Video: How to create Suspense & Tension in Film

Now let's talk about the unseen threat. Hitchcock mastered this technique and it's been haunting audiences ever since. The fear of the unknown, the unseen lurking just beyond the frame. It's the stuff nightmares are made of. But how do you use it effectively without giving away too much? Steven Spielberg's film Jaws is a classic example of the unseen threat.
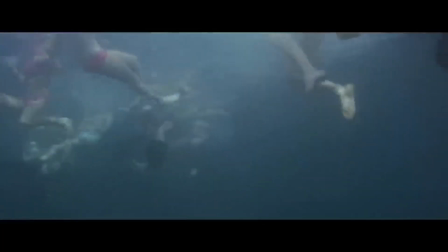6:56 By delaying the full reveal of the shark, Spielberg builds tension and fear, making the audience's imagination work over time.
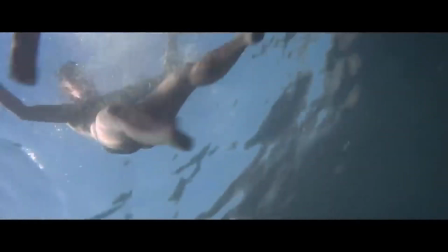7:03 The first half of the film relies on the unseen threat of the shark.
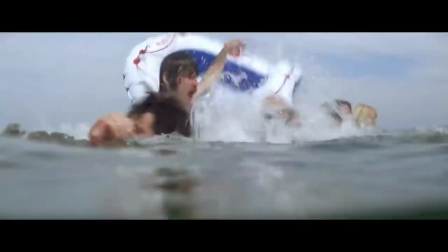7:07 The beach scenes and the use of the shark's point of view create a sense of impending danger without revealing the creature.
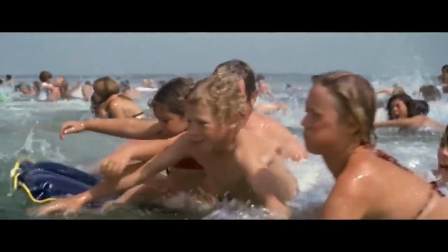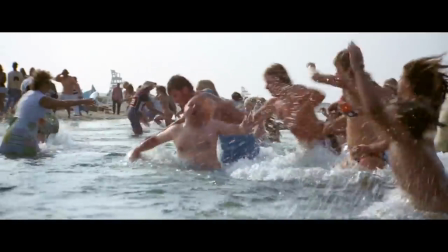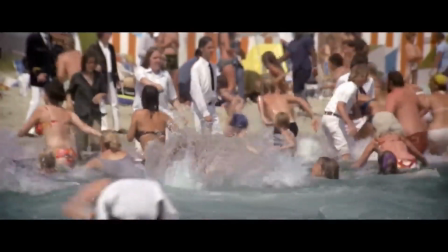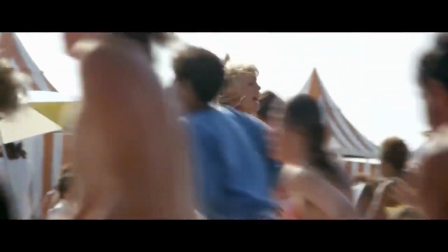We've covered pacing, the power of silence, visual misdirection, and the unseen threat. Now let's put it all together. Imagine crafting a scene that combines these elements, sending shivers down your audience's spines. We are about to break down a spine-chilling scene from a classic film to show you exactly how it's done. Stanley Kubrick's film The Shining combines all the mentioned techniques seamlessly. The deliberate pacing, effective use of silence, visual misdirection, and the constant use of an unseen threat contribute to the film's haunting atmosphere. Throughout the film, but especially in the scene involving the haunted hotel, the tension is built through the combination of pacing, silence, visual misdirection, and constant feeling of an unseen threat. The famous Here's Johnny scene is a culmination of these techniques.
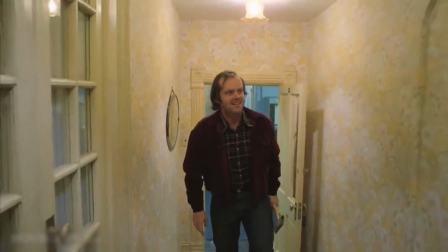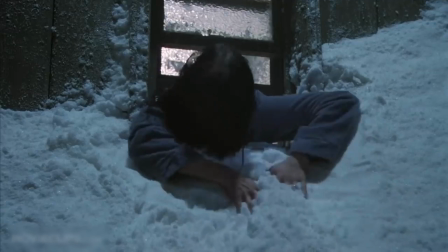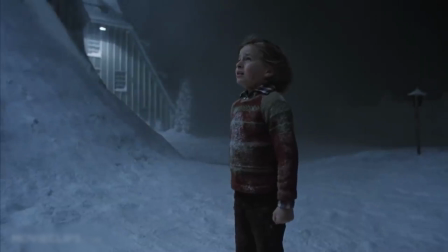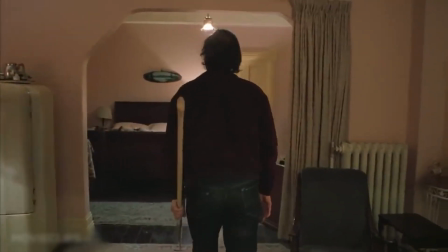9:12 Come out, wherever you are.
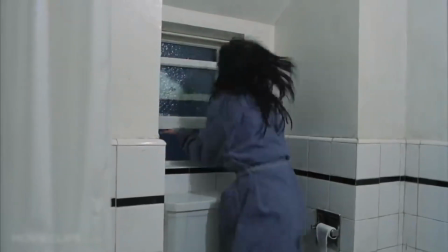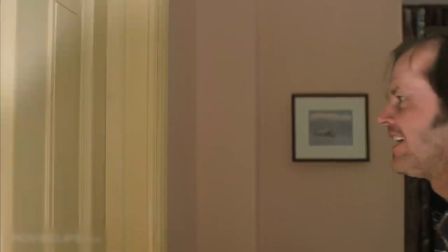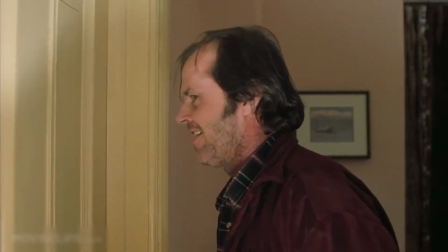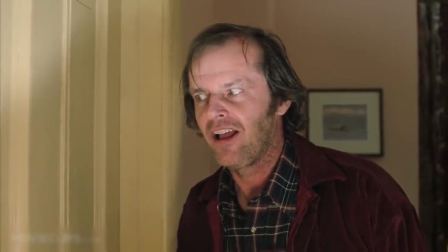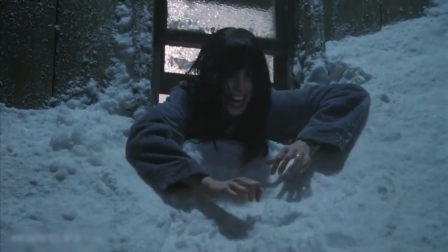9:40 I can't get out.
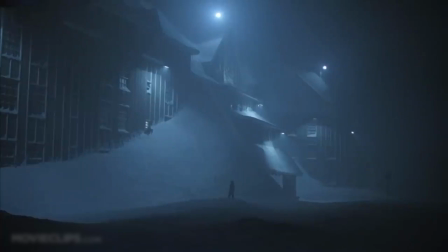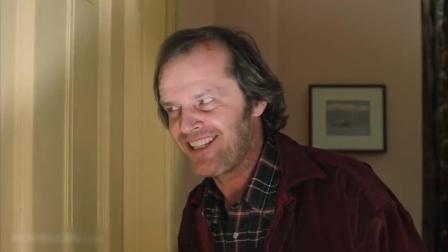9:52 Little pigs, let me come in.
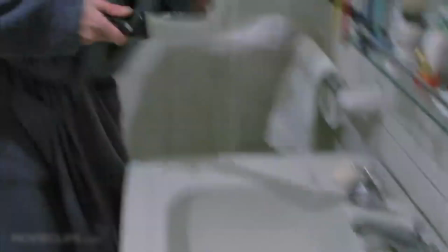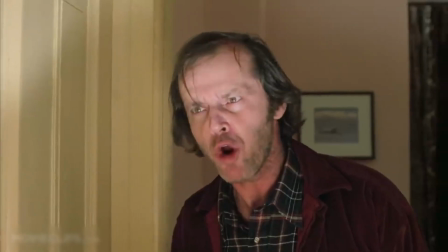10:00 not by the hair on your chinny chin chin.
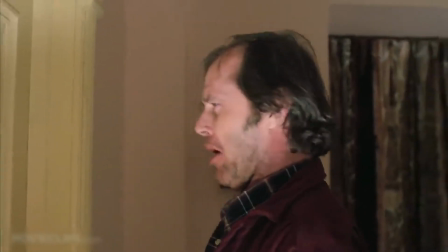10:06 Then I'll huff, and I'll puff, and I'll blow your house in.